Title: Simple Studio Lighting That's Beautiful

Welcome, my name is Nick and this is Nick's Fort and today I'm going to share with you guys a beauty lighting setup that's done in studio.
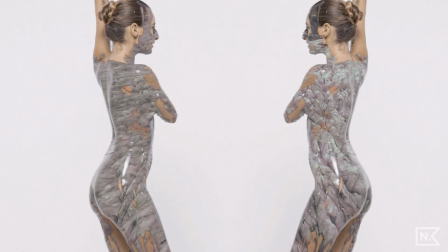It's really simple and it's also super professional. We're going to break down a music video that I filmed as the example for this.
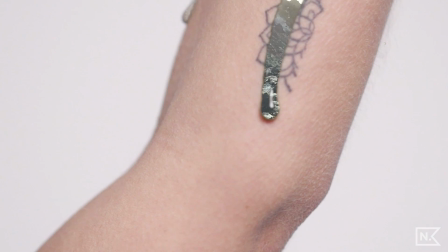If you're new here, I do filmmaking and video creator tutorials and I help you improve your skills as a videographer and also as a freelancer and a creative,
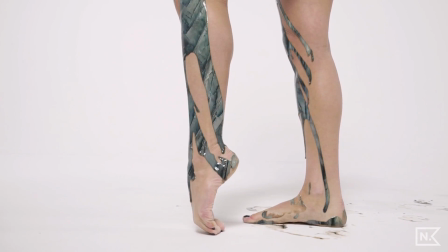so you're welcome to subscribe.
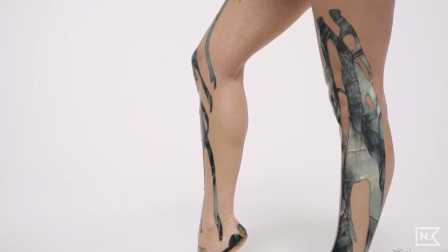Before we get into it, there is a little special surprise at the end of this video also some announcements for 2019 and how i'm gonna do things here but yeah let's check out that music video now and then we'll break it down we
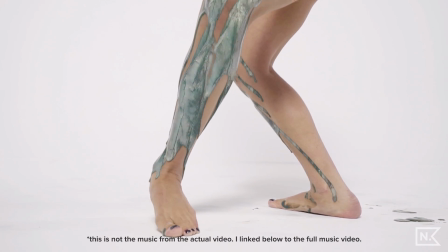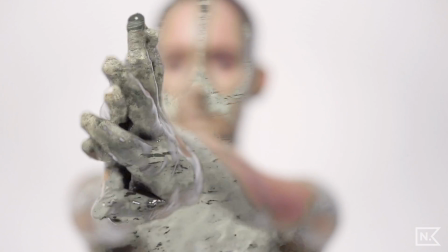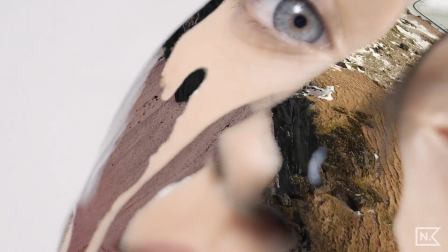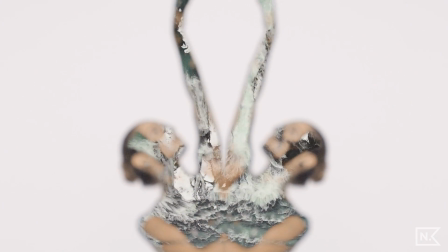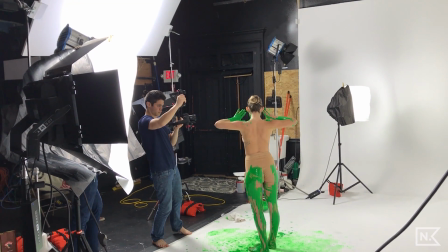did this with a tiny crew we had a dp a director and super dope assistant and then we also had the artist on hand
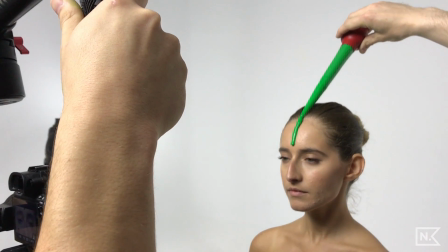in our model we did this with three different lights and some grip gear and some bouncing of the light we had the white psych in the background and a
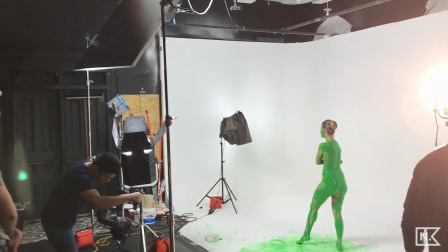white ceiling and all of that together allowed us to really make this happen in the studios actually in an old church so it's not fancy at all we did this super low budget but we're able to achieve like a really high result our main source of light was this right here and this
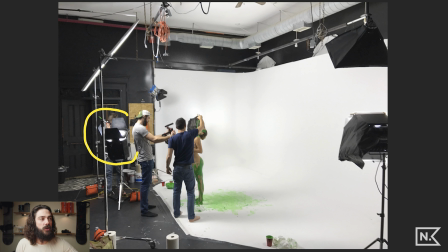was the punch plus two and a half k equivalent led light it's super powerful super strong and then the two other lights here are both the same light. This is a 1.2K equivalent LED area 48 light panel.
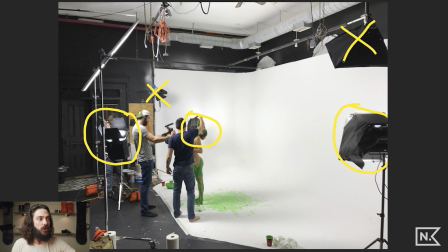There's some other lights in the studio that we decided not to use. In this other angle we can see some of the other equipment we had.
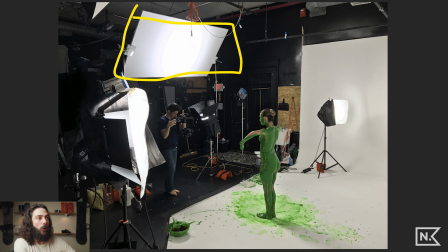We had a 4x8 beadboard up top right here and we had two duck bills. Those are little duck bills there and those are attached to our C stands. We have these two stands at the same height with a duck bill holding this bead board and the bead board's at like a 45 degree angle and we have the light
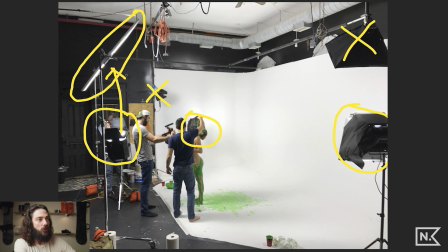below blasting up into the bead board and we've used the barn doors on the light on the edge here to kind of position and shape the light to hit where we wanted on here and then all of that light is going to bounce into the studio space off of here.
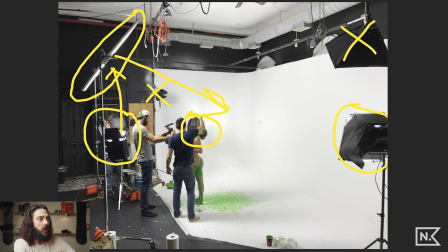So it's really going to fill this entire space. It's going to spread light into the psych wall over here also. So this is going to do a lot of work to light this entire space.
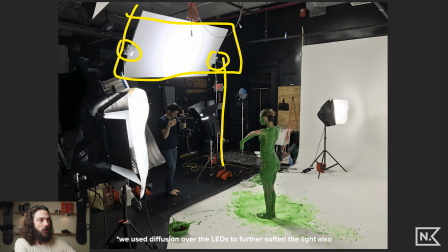A better angle of these Area 48 LED panels, we took them and we put black sinfoil right here, which if you didn't know, black sinfoil is super, super useful. I made a video about like 20 random things for, or maybe it was 10 random things for like 20 bucks. I can't freaking remember. Anyways, I'll link it below, but that is included in there because Sinfoil is boss and it's amazing.
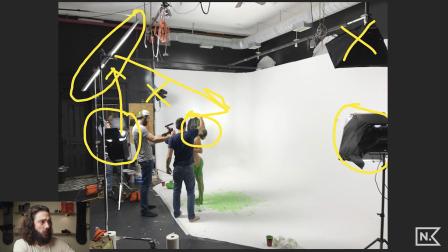And we use the shape light in this and it's awesome. These two lights are lighting this back wall in that direction. The other one's lighting it in this direction.
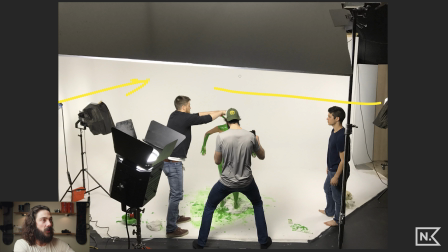They spread the light back here from both sides and it makes a nice even pattern that crosses over one another and it makes a nice even backdrop.
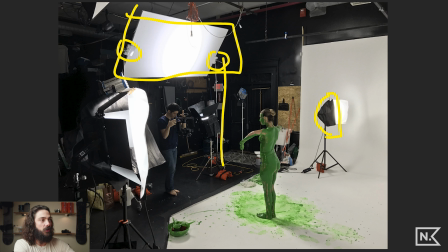And then we use this to cut the light off of our talent so it's not interfering with her because she's really being lit by this
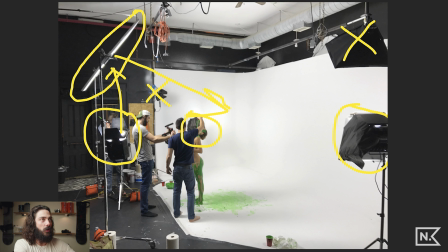and then all the light bouncing off the psych in the background and then also all the light that would bounce off the ceiling a lot of lights bouncing off the ceiling coming off of here hitting the ceiling you see how bright the ceiling is so that's really filling in the top of her and this is filling in the rest of that there's a little bit of shadow down here you can see but it's super minimal and you want to make
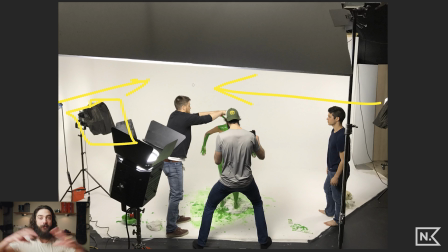sure that you have no shadows back here you're gonna have a nice white void for your talent to kind of like disappear into.
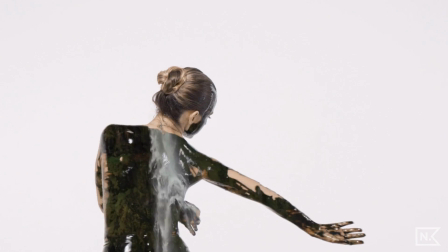So when you look at the music video, she's just there and it's just pure white all around her.